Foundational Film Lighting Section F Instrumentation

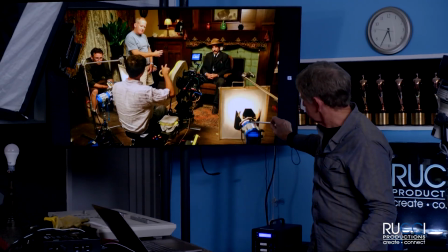53:29 These little lights shot through a lot of diffusion,
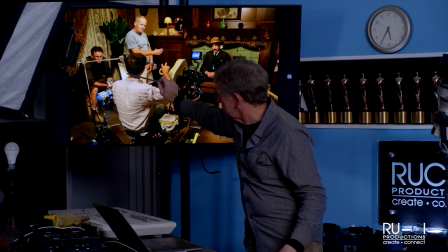53:33 and over here shot through a diffusion to light up underneath here,
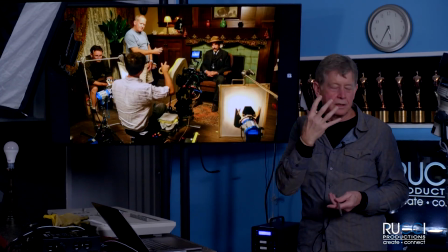53:38 and to give just a little kiss of light underneath there, just to bring him out just a little bit.
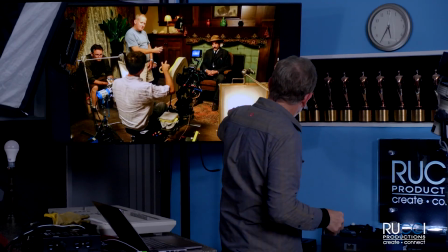53:44 And you ask about gel, you'll see here that they have gel, orange gel on the light to make it even warmer. All right. They may have it dimmed down, they may not. I don't know.
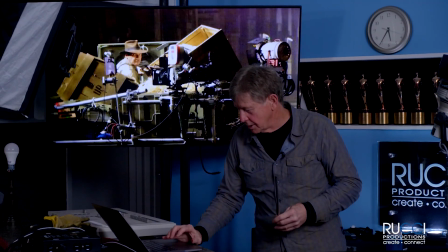53:58 All right, so this is one of the Indiana Jones movies.
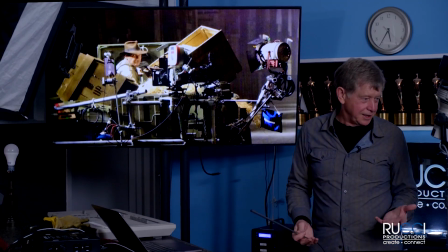54:05 Y'all have seen the Indiana Jones movies, all right.
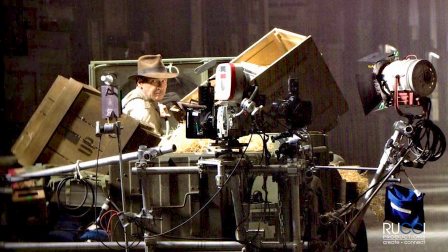54:08 So Harrison Ford somewhere back in there in a car, and this is cars rigged out to actually drive down the road while they're filming, all right. And you'll notice again,
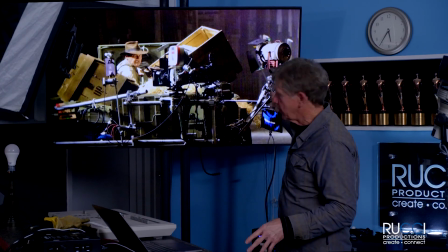54:17 there's a tungsten light right here that's providing just a little bit of fill light to him underneath his hat, all right.
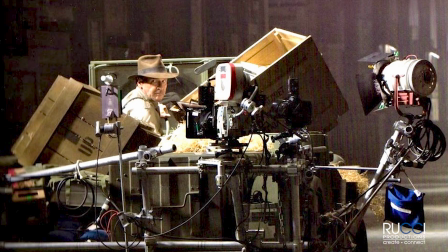54:26 So I don't know, this was probably, I don't know which one this is. It wasn't the first one, I don't think.
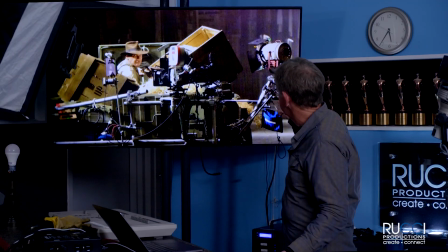54:32 If it was done now, maybe they would be using some other type of light, like an LED. But they've got a tungsten light, and it's working, and the movie worked, and it turned out good, right?
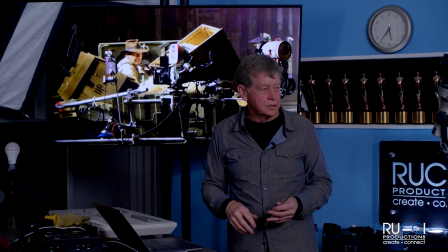54:43 So it's not the lighting instrument, it's how you use it and what you bring to the party.
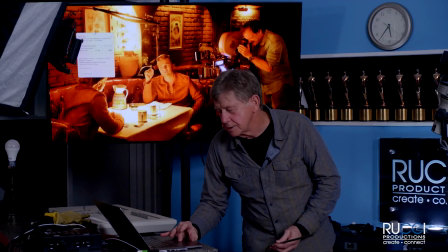54:50 This is Once Upon a Time in the West. Did y'all see that? That came out about 4 years ago.
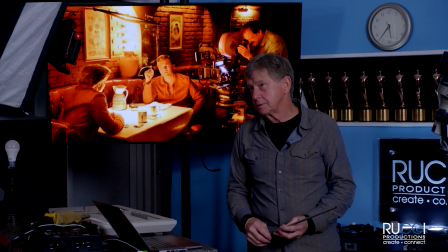54:56 It wasn't the best cinema. Best Cinematography, Best Screenplay.
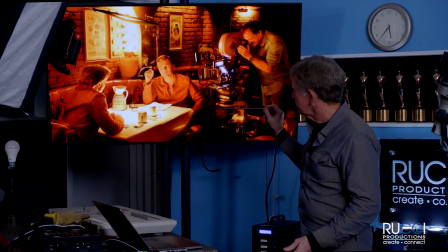55:04 This director, the
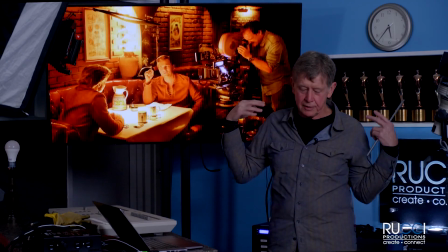55:09 photographer, this isn't the photographer, this photographer has won 3 Academy Awards for Best Photography.
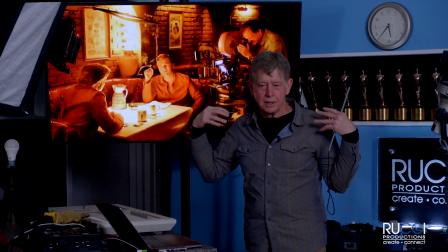55:14 His name is Robert Richardson. He's got long white hair. He looks like, like a Messiah or something, but he's excellent.
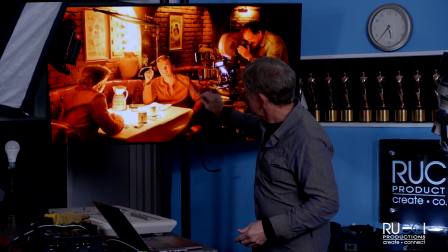55:24 And one of his tricks is like to light these people. You see the lights kind of pointing up.
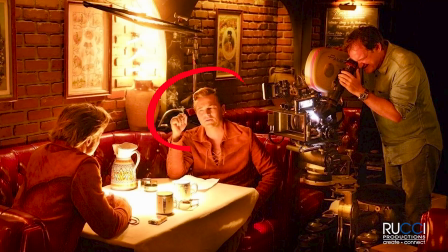55:30 His nose shadow is going up.
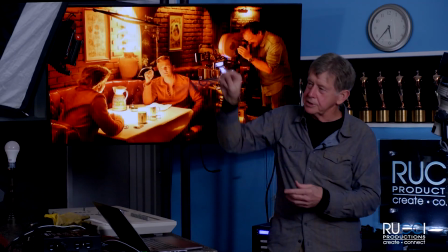55:34 He is taking a light, probably something like this ellipsoid light, and hitting it right down on the tablecloth and making the tablecloth really hot,
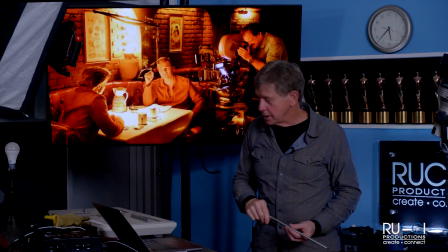55:46 but it bounces up and kicks light on the people. And so that's one of his stylistic things, but he's a great photographer.
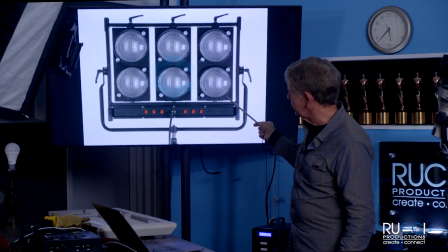55:57 Okay, when I said they use light banks outside, this is 6 lights.
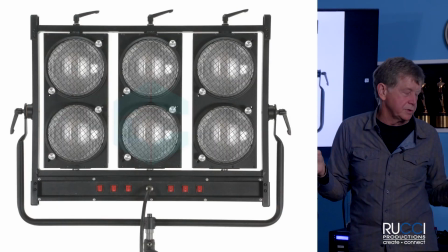56:02 This is 6 1,000 watt lights. And they're similar to what you would see in a car. Each one's 1,000 watts, but they look kind of like what your headlights are.
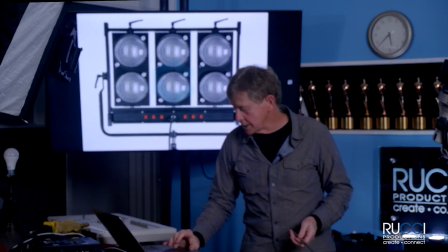56:10 They have the little facets on there. That's 6,000. This is 24,000.
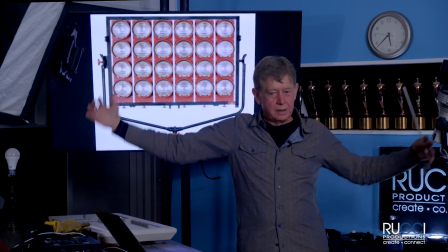56:17 So this light's about this big, 24,000 watts.
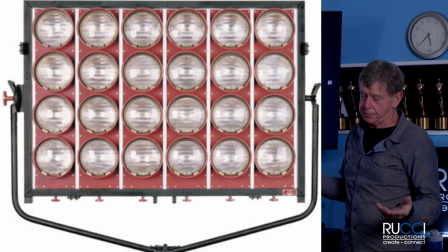56:22 And for a big nighttime shoot, they possibly would have 2 or 3 of these on a big crane,
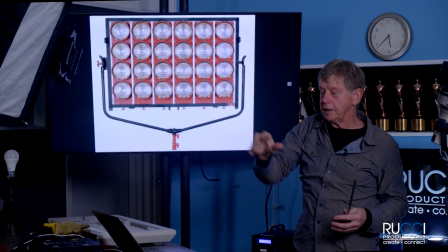56:29 50, 60 feet up in the air, shining down for one side, and then maybe something on another side.
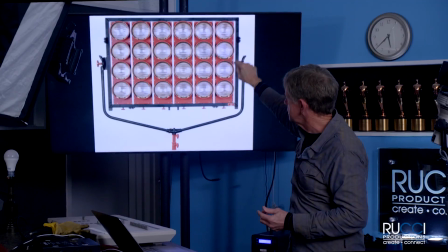56:35 So the advantage of these, you can turn each of these lights off individually, and you can dim it.
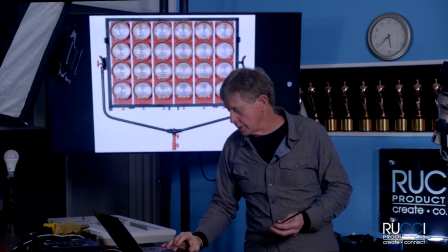56:41 So there's a lot of control with it, and they throw the light a long ways.
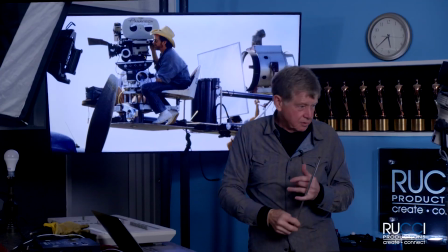56:45 All right, so we were talking about before there were HMIs were real prevalent.
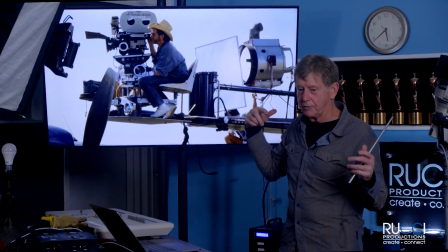56:52 If you wanted a big light outside, you either had a cluster of lights like we just saw, or you had a brute arc.
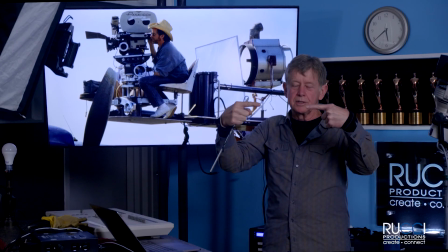57:00 All right, this is arc light where carbon rods come together, and throws off a zillion watts of light.
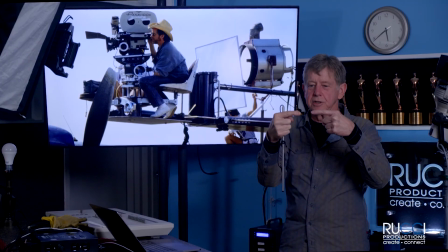57:09 But you've got to keep those carbon rods just at the right distance, so you're constantly trimming them.
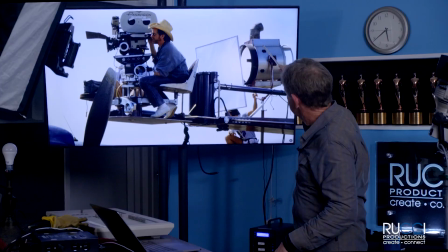57:16 So you can see it's got a smokestack on it, right?
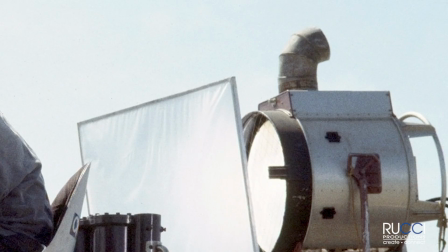57:20 This is a light with a smokestack because they put off smoke, when they're lit up.
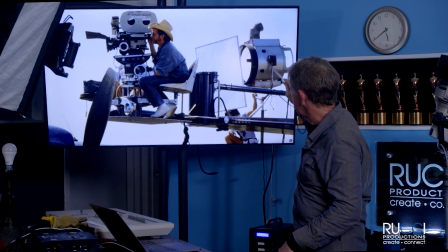57:26 And there's a guy standing by who his job is to make sure it doesn't go anywhere, and also to constantly keep trimming the light to keep it just right.